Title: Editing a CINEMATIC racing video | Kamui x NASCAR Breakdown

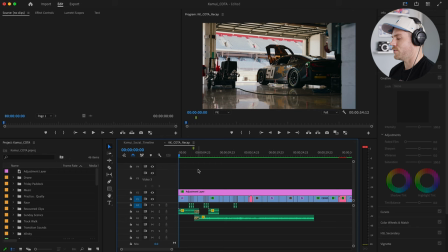So this first shot you see here, this is just a beautiful shot done on the Friday afternoon. I had my gimbal like this, kind of low slung, the, what do they call the briefcase mode to shoot this.
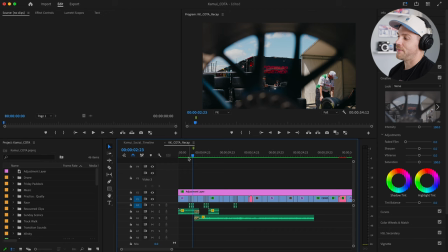And I wanted just a nice opening shot. And then I did a bunch of quick transition shots.
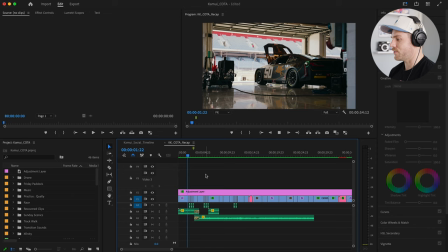If you see all of the edits, they follow the music actually quite well.
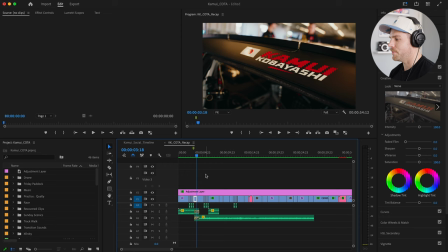And then we get a shot of Kamui's name on the car. But you'll notice as well, if you look at deeper into the timeline here, you'll see that we have all of these different audio tracks down below.
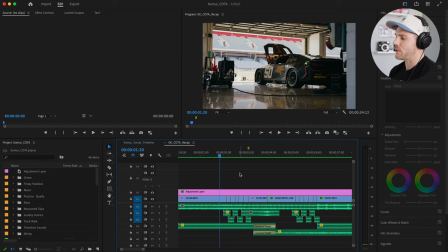And these are all different camera shutter and like click sounds that add something to the edit. So rather than just having the music going, bup, bup, bup, bup, bup, we have like those clicks in there as well.
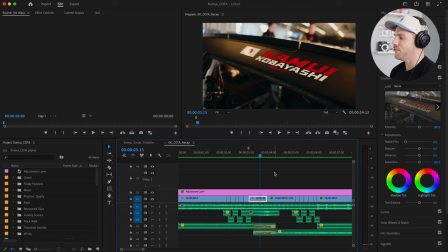And then I thought as we switched from Kamui's name to the Coda tower and the timing stand that it was kind of an abrupt cut so I added this
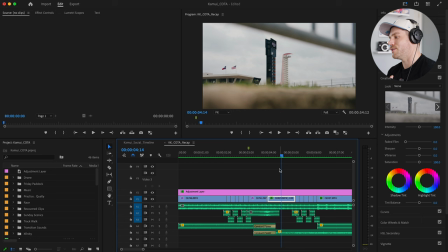whoosh sound this whoosh sound down below which just helps with the transition there's just something about having that sound in there that helps your mind sort of transition to the next shot and then we get another set of those clicks and the reason I
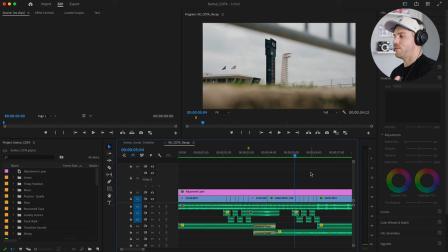did this was I wanted to show some of the sort of expanse of the event one of the things I love with shooting car racing is being able to show, you know, the fan experience and different things that are happening and show things, you know, that are more than just the race cars on the racetrack.
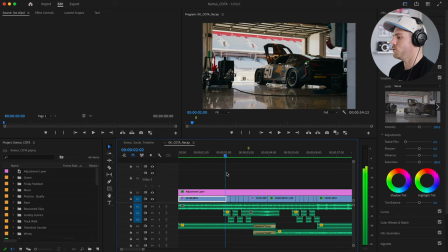Show the human side, show people enjoying it, show the buildup and the expanse. I think it's really important to help set the stage.
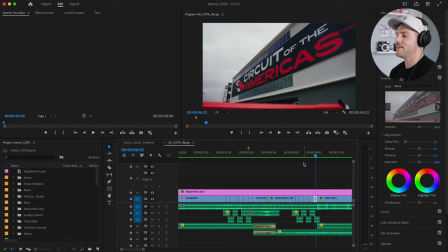And if you'll notice, we've been able to do kind of, you know, an introduction of the car, an introduction of the event, all in the first six seconds of the video. And I think that that's really important just with how short people's attention spans are now. You want to have quite a few cuts early on in the video to get people kind of, you know, drawn in to what's happening.
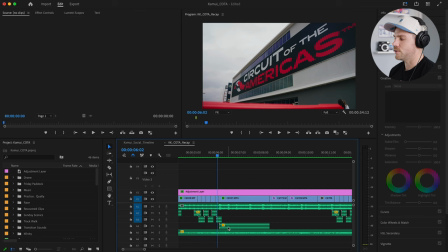So if we move along here, we'll now at right at the six second mark, we're going to see Komui for the first time.
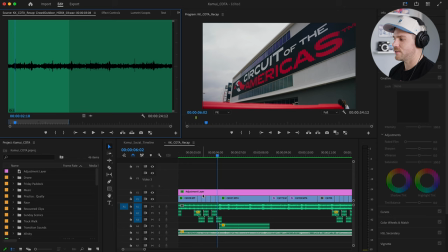You'll also notice down at the bottom here, there is an audio track and this is just the sound of an outdoor crowd. This is a stock sound, just something in the background to make, oh, we're at a race. Maybe we'll hear some crowd noise and just something to help fill it out rather than just having the music.
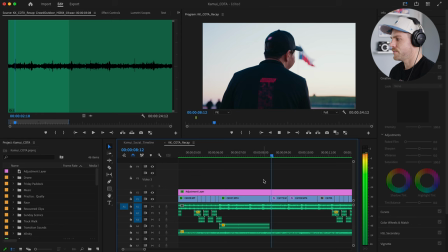and this is one of my favorite shots that you'll see in this piece. I've had quite a few people comments on this.
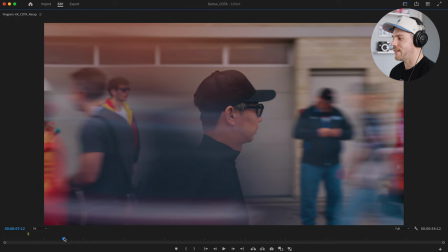This is the shot of Kamui walking with everyone blurring around him. Now it's not perfect. If we go full screen, he's not like perfectly sharp.
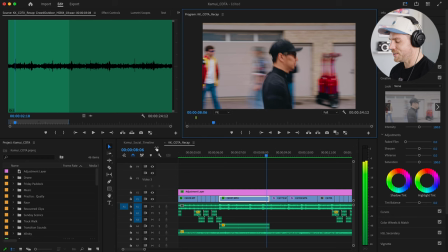I mean there's a couple spots there where he's pretty sharp but it's still a little bit blurry. it's a very hard technique to do.
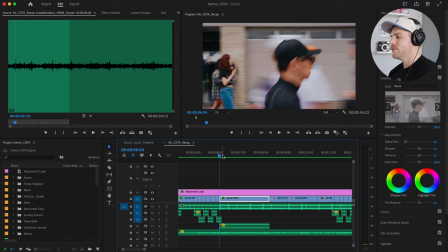And it's something that I've tried to do a few times and never really been able to pull it off. And this is just the first time I've been really happy with it. So I was inspired to do this. There's a scene in Everything Everywhere All at Once where Michelle Yao's walking. It's kind of the award ceremony, like multiverse, you know, segment.
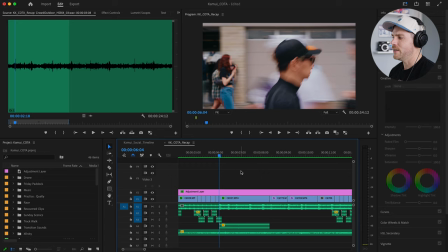And they do this sort of effect. And I was reading that they shot it at a strange frame rate.
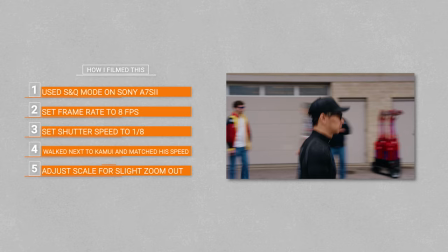So to get this effect, what I did was I shot this on the a7S III in the S&Q mode,
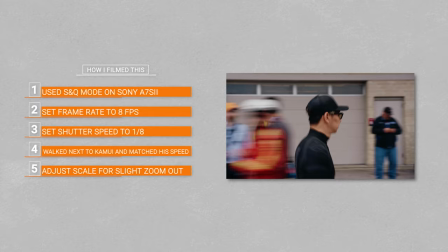and I changed the frame rate to eight frames a second, and then stopped the shutter down to one-eighth.
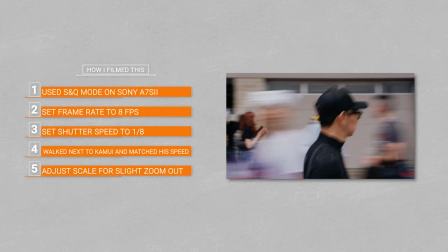Put the camera on the gimbal,
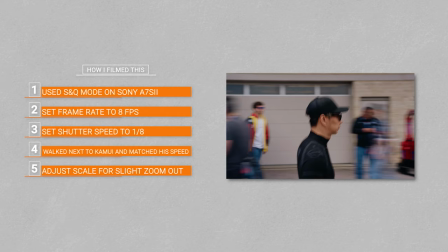had Kamui walk, and just followed him while everyone was walking kind of in the opposite direction, so we would get that blur, and that's how we achieved this effect.
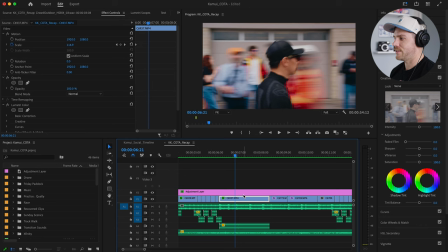And then you'll notice as well if we look at the effects controls there is a small we start at 121 on the scale and then it slowly actually zooms out so that just adds a little bit of something as the shot kind of zooms out so very happy with how that shot turned
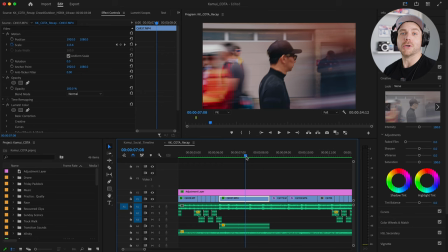out I think it's very unique I've had quite a few people message me and ask how I did it so that's how I did it it's actually a lot simpler than you think it's just about matching the speed of the person walking which was really difficult to do in the garage with people
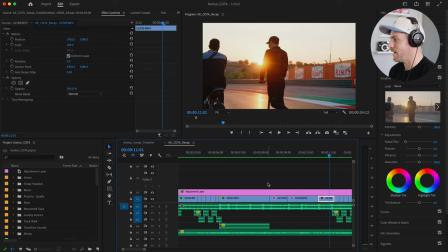everywhere and kids not paying attention running around but we were able to get it and i'm very happy with uh with how it worked out so then we get transition
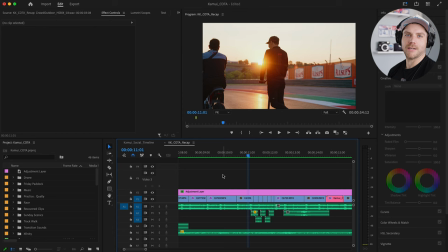into the track walk that morning great shot uh backlit of the sun i'm very new school when it comes to shooting uh sun i love having you know the backlit look rather than you know the old school approach of filming is that you want the you know
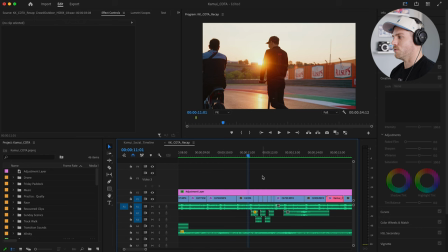the light on your subject i kind of like to shoot from behind and get that that those sort of flares and things i think it worked really well and
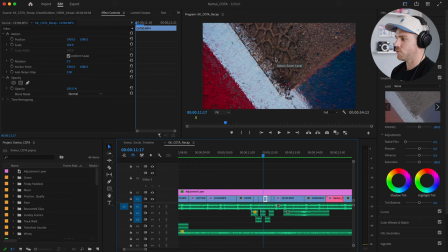then we get another set of these really quick transitions. And these are just simply shots of details of the track.
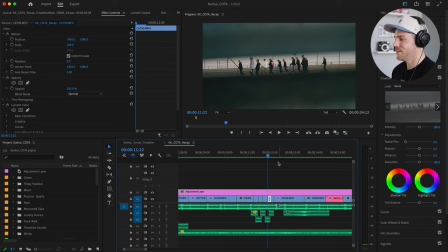Nothing crazy. You can see there's like a tread mark there, which is like, that doesn't make any sense because, you know, they race on slicks, but hey, there's, there's tread marks,
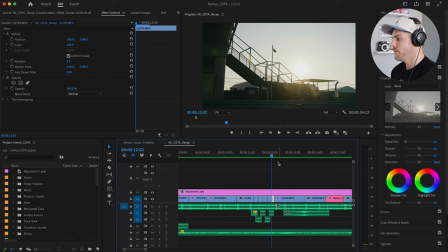you know, a nice shot through the guardrail there, which I'm really, really happy with, just something different.
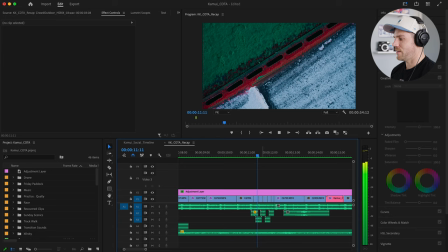And then we also get this really quick shot that I just was on the track walk and I thought that looked kind of funky.
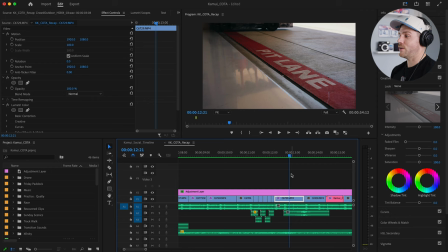So get that really quick transition. and then we get this beautiful shot of the pit lane sign and that's what I love about tracks like circuit of the americas these fia grade one circuits that have proper garages and they have like cool things like the line the red line on the ground says pit lane things like that and
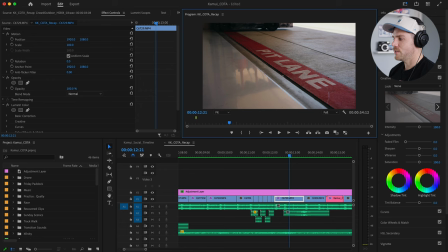you can see the floor is actually quite reflective right if you look at the left side of the frame you can see the fuel canisters here in a reflection
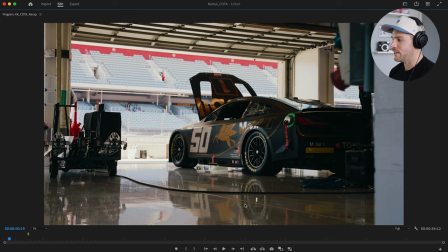and if we go back to the beginning that first shot obviously you see you know quite a bit of reflection on the floor which
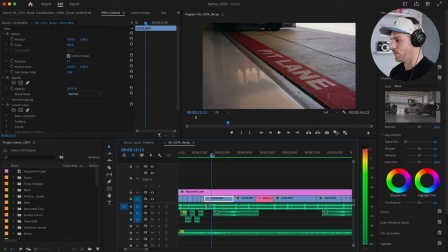is really cool and uh yeah reflective floors is the best they have them here at coda uh portamao is another great circuit that has the
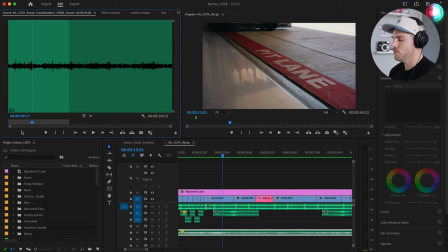reflective floors in the garage but we'll continue on you see we still have the the audio of uh the crowd noise so i'll kind of isolate that for you you can actually like barely hear it but it is there now siri thinks i'm talking here
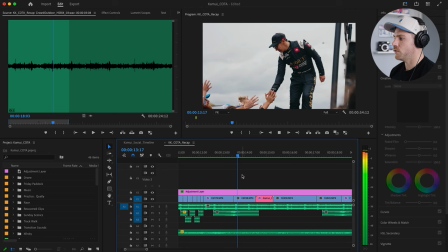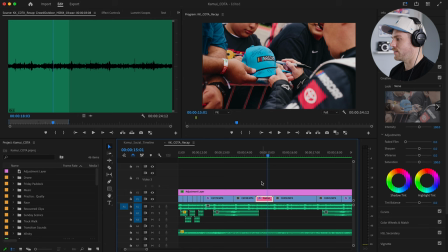and just kind of faded it out eventually. We have another whoosh into the pre-race and you'll see we have our first shot that
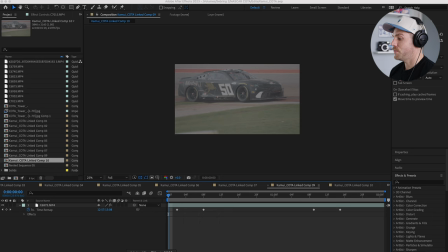is connected to Adobe After Effects and doesn't really look like there's any effects here but there is actually. So if we go into this Adobe After Effects project and kind of go back to that linked composition.
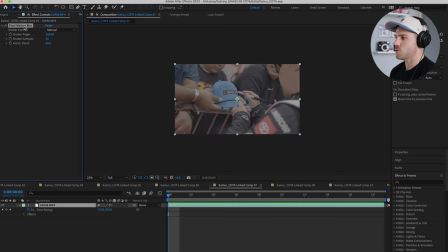All I did was add a little bit of motion blur. So if we click here go to the effects controls you'll see we have pixel motion blur and all the only adjustment i made was making the shutter samples 15 i think the default is 5 15 looks a little bit more realistic so the reason for this is because this shot was done at
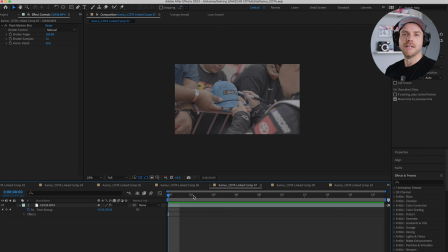120 frames per second and then sped up to 24 i shot in the s and q mode and i should mention when i shoot my slow motion I shoot slow-mo always in the S and Q mode on Sony cameras. I don't shoot slow motion in the video mode. And the reason for that is because I want to shoot at the highest quality on the a7S III and my FX6, which is the intra. And when you shoot intra, if you want to shoot variable frame rate at, you know, on the regular movie mode, the highest you can do is 60 frames a second. And I think slow-mo 60 frames per second just really doesn't look that good, especially in 4K. So I just shoot in the S&Q mode.